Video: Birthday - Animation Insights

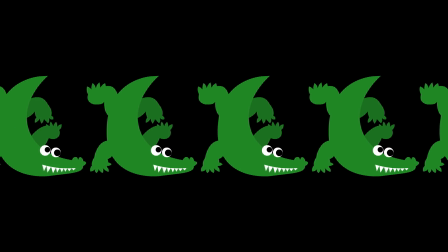501s
She helped me with some of the art bits in this, and she sort of like, she drew the wavy lines for the water wibbling,
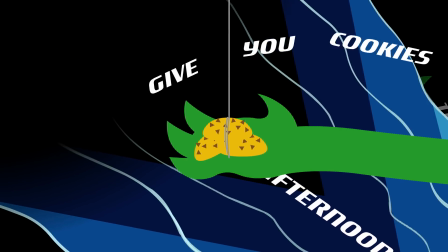509s
which I also used to cover up the alligators in the back,
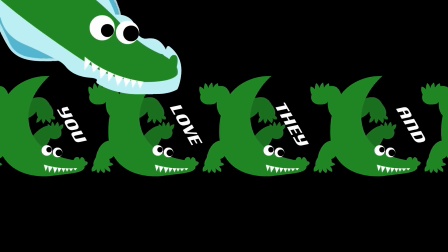513s
because I'm like, oh god, I need to clear up the screen and it's full of alligators.
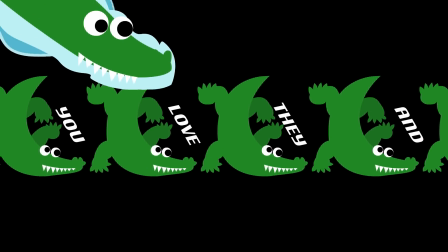517s
I use the water for that in preparation for this shot where it's talking about pocket cash.
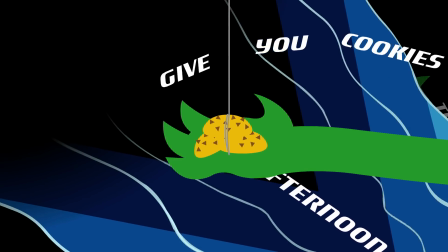524s
I'll just rewind a bit. The alligators give you cookies and balloons. Okay, well, how do I visualize that?
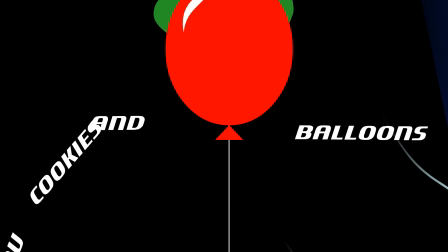530s
I initially thought, okay, so one alligator will give cookies,
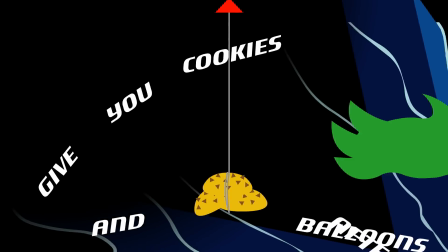536s
another alligator will give balloons, and they'll just give it to, I don't know, another guy.
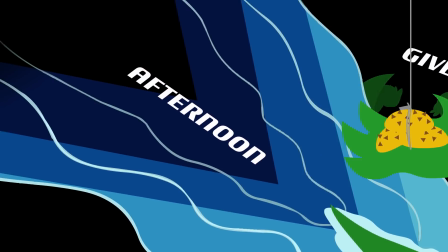543s
Similar to the reason why I didn't draw the dude on the alligator, I also said,
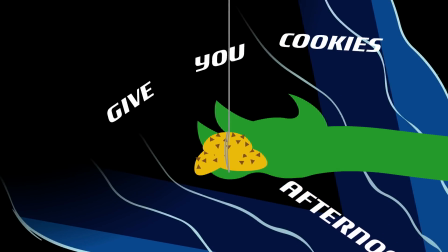548s
you know what, I'm just gonna leave out all human characters, at least in this verse. They show up in the second verse, as you will see soon.
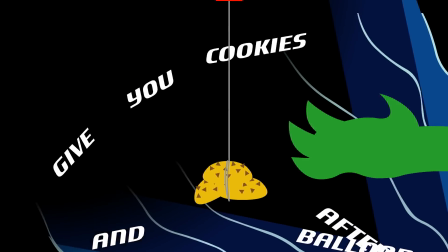555s
But in this verse, I wanted to figure out a way for alligators to offer cookies and balloons,
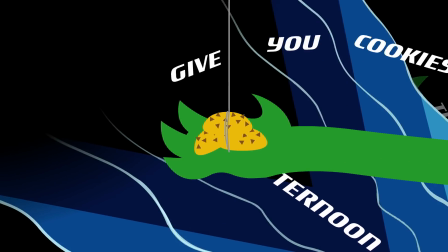561s
and also have it happen really quickly, and also have the screen be empty very shortly afterwards
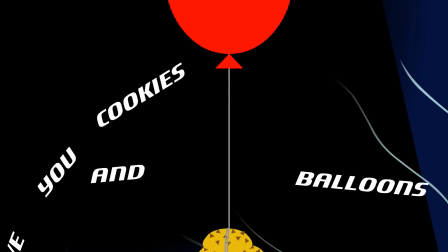569s
for the pocket cash scene, because I found the pocket cash scene rather important. Okay, why am I hyping up the pocket cash so much? Because, okay, when I said I visualized the song
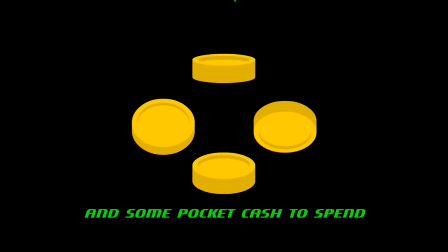583s
but before I animated it, this was one of the first things that was cemented in my mind from day one.
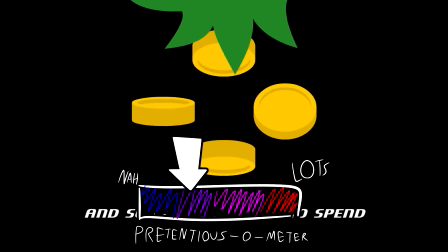590s
I'm like, I want it to look exactly like this, because it's so, like, the ding ding ding ding, that bit,
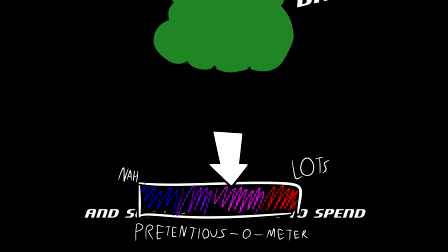598s
I really like how I just connected in my head with with these falling coins.
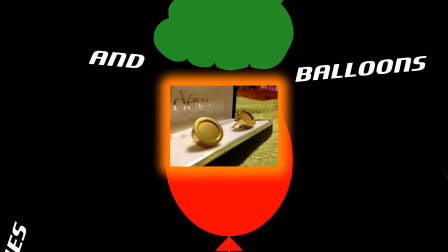606s
Look at these coins. Completely irrelevant, but I found a pair of cufflinks as I was making this video.
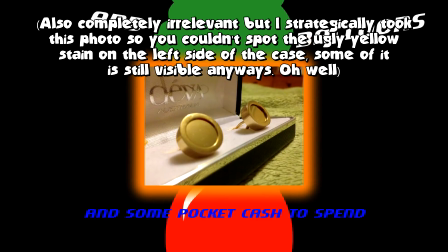615s
Like the day before I released this video, I bought a pair of cufflinks that look identical to these coins.
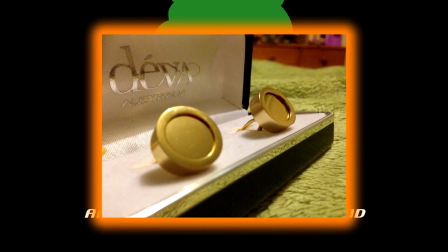621s
And I bought them because they looked identical to these coins, and I'm like, oh, that's pretty cool.
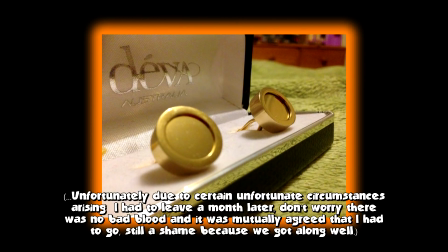626s
So that's neat.
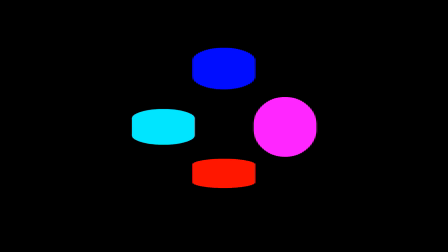627s
But yeah, the bell sound, I just, with the changing colors of the coins, I just like, that was such a vivid thing in my head. I'm just like, it brings out emotions.
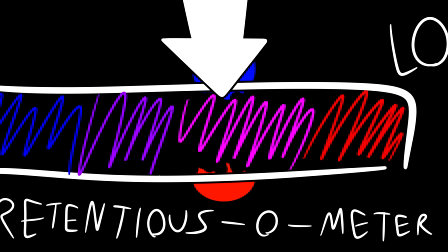639s
I'm sorry, I'm going pretentious again, but when I hear this part of the song, it's just, oh man, it's so enchantingly mysterious. And I wanted to somehow
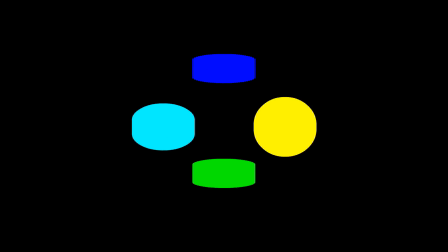653s
like visualize how I feel when I listen to that bit of that song, and I'm just like, I
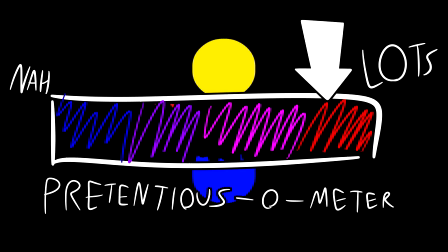663s
used color changing of coins to do it.
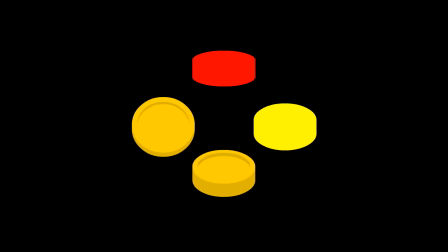666s
Also notable, I wanted the coins to fully change color when they went ding ding ding ding, which means that you don't see the shading of it after they get the colors, which means that,
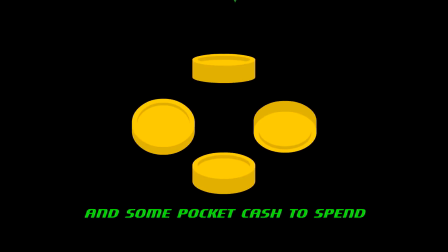679s
oh no, that really cool, almost 3D, but not actually 3D animation, you can't actually see.
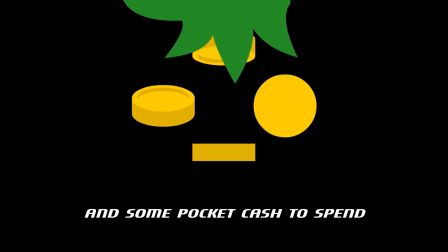686s
I was pretty proud of that, actually. That was pretty. Rewind a bit, I'm gonna talk about the lyrics that go across the screen.
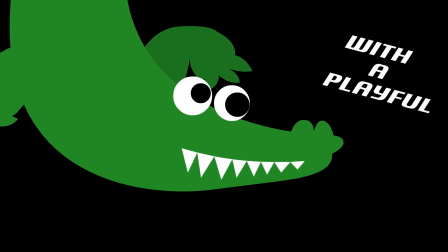693s
So this is something I'd never done to a song before now, but I found it really important for this one,
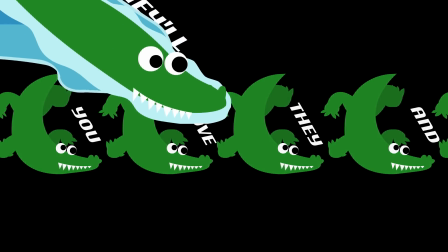699s
especially because of that's kind of the point of the chorus, is that it's just words across the screen.
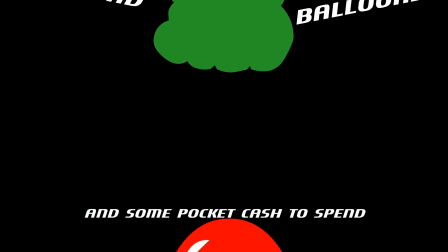705s
So for consistency's sake, I did it with the verses too, where the words are like everywhere.
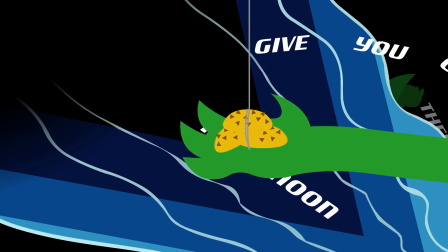710s
Every single word that is spoken shows up in this video as they get spoken.
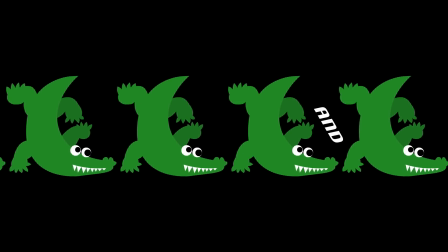716s
So it's kind of like a typography video. That's what they're called, right?
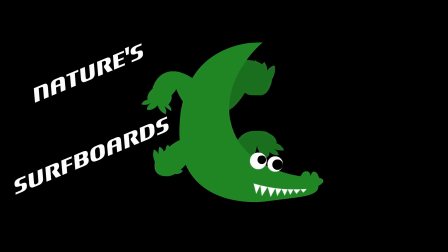721s
They're not called music videos, they're called typographies. Yeah, I had a bit of trouble with that during the alligator bit because I couldn't figure out where
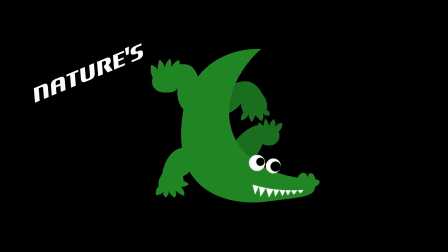730s
words could go and at what times and still have the focus be on everything else.
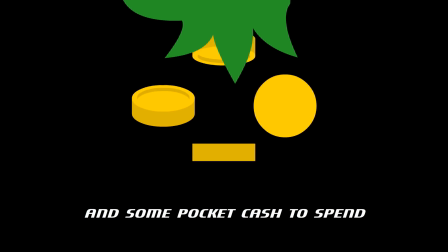735s
Like, I wanted the "and some pocket cash to spend" bit to disappear by the first bell ding,
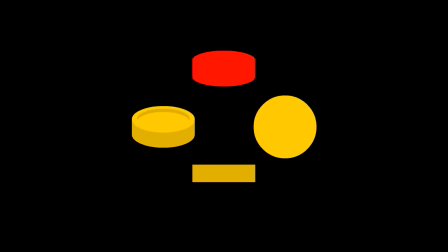742s
and it took me a bit of tweaking to figure out how I could get that to look good.
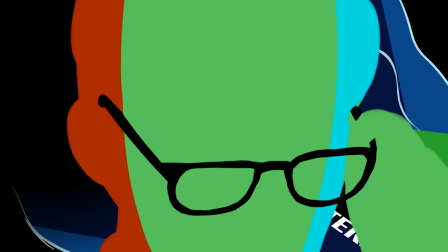745s
Because Neil says spend right as the first bell goes off, so I needed to like get rid of that immediately, so I just had the whole line show up early,
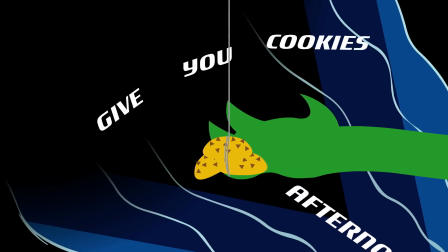756s
which coincides with the second verse, but we'll get to that.
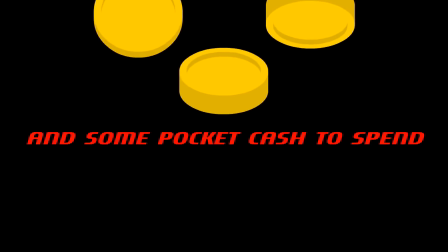761s
Also have everything flash a few rainbow colors before disappearing. Like most things do that. That was like part of the aesthetic I was going, where like
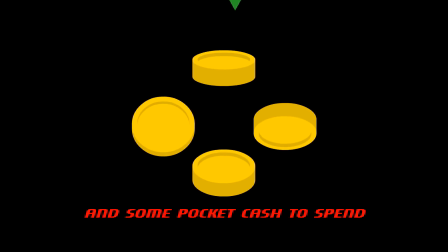774s
going back to the sort of dream thing where everything is black, but sometimes, if you're really lucky, everything is crazy, super vivid,
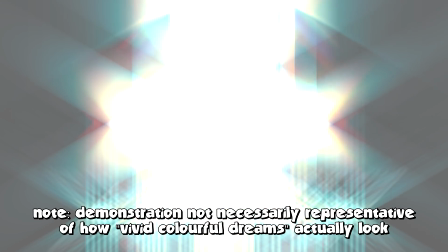783s
colorful. That was part of the reason why I chose this sort of color scheme.
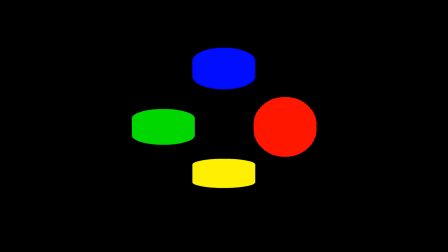787s
Also, if you pause here, these 4 coins, their colors, that's the Super Famicom logo.
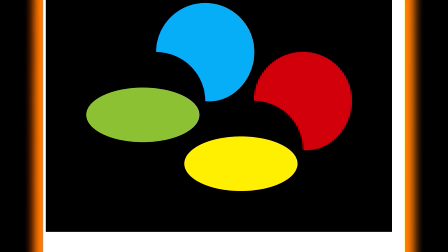795s
That was intentional. That was a little reference thing. Nobody noticed that though. Oh my god, it's the chorus. Alright, now we finally get to the chorus. So this is just like words going across the screen and they flash rainbow colors. You might say, okay, and that's very fair enough. But the way I have it sort of set out, it was very intentional. The very first time you see the chorus, it's very basic. It's literally just these words, which have no rotation whatsoever, and they change size and they show up with the "I do not know what to get you for your birthday." 2 things of note here. First is "not" and "get" are both capitalized, and that's because like the chorus is sung different every single time, at least slightly. But one consistency is that "not" and "get" are both like sort of emphasized when I mean it's kind of because there's like a break after each of them, especially "forget," where the previous 2 words were
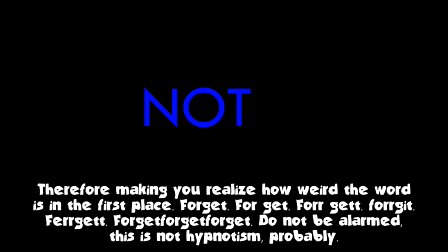865s
what to get you, and it's like, so what and to are both words that show up for half the time that get does. Not is the same amount of time as the 2 words in front and behind it, but that one is still sort of, it's also not, as in the word that you use to deny something, and therefore it has emphasis sentence-wise. Does that make sense? Alright, I'll move on to the second thing. The second thing is birthday, and when birthday shows up, birthday cake shows up.
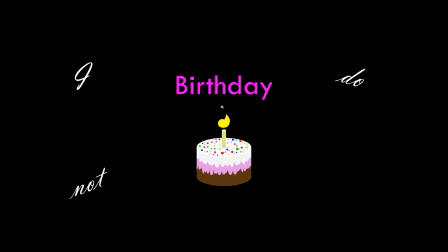900s
There are 3 notable things about this birthday cake, the birthday cake. First off is, it is designed after, my childhood favorite cake, which is just an ice cream cake, because when I was very young, I couldn't eat egg.
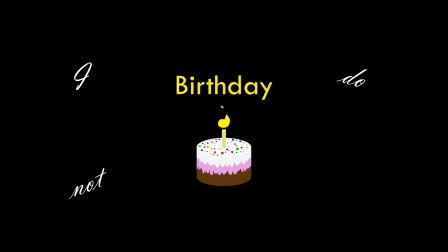917s
I was allergic to egg. I'm no longer allergic to egg anymore, so I can eat regular birthday cake. But for very many years of my life, the birthday cake that I lived with was just ice cream cake. So on top is vanilla ice cream, in the middle is strawberry ice cream, and on the bottom is chocolate ice cream.
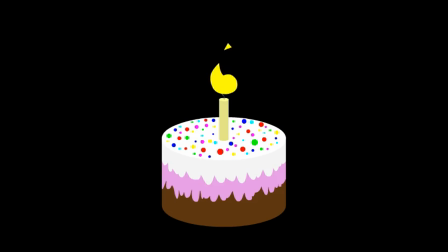936s
On top, they're called Hundreds and Thousands. That might be a brand name, I don't know.
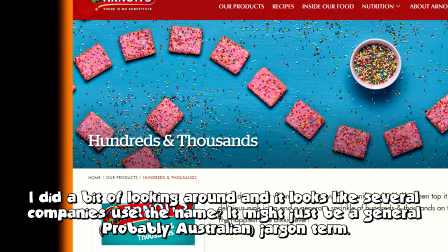941s
It's little sprinkles, and they're multicolored.
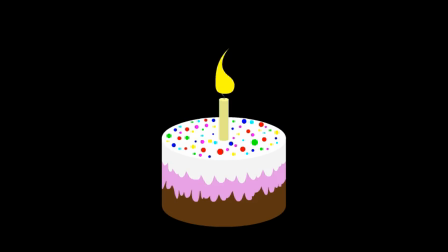944s
And they're also the exact same colors that everything in the animation flashes, so that's thematic as well.
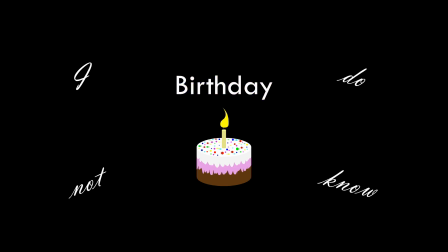952s
And finally, the fire on top. If you have a very good eye and a very
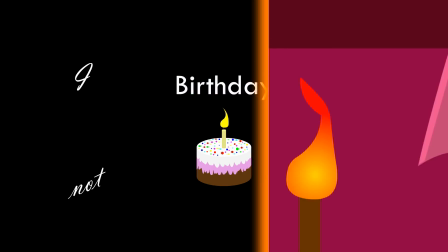960s
rememberly brain, if you watched my really old video, We're Going for a Ride, which is also currently the most popular video on my channel.
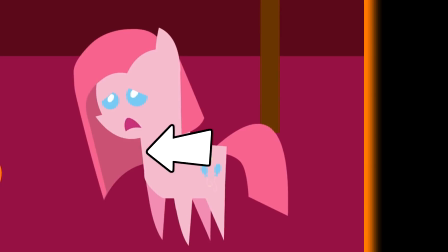968s
It is the exact same fire animation, except I made it look neater and smoother, and I removed the gradient.
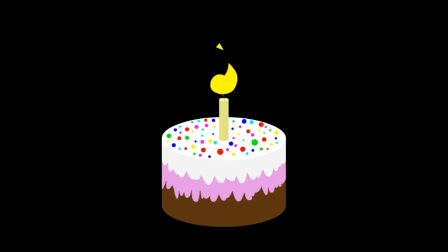976s
And made it bob to the beat just like it did in that video. Actually, I should very quickly get on that. One thing I do with music videos recently, I've done it with this, and I think I did it with musical chairs.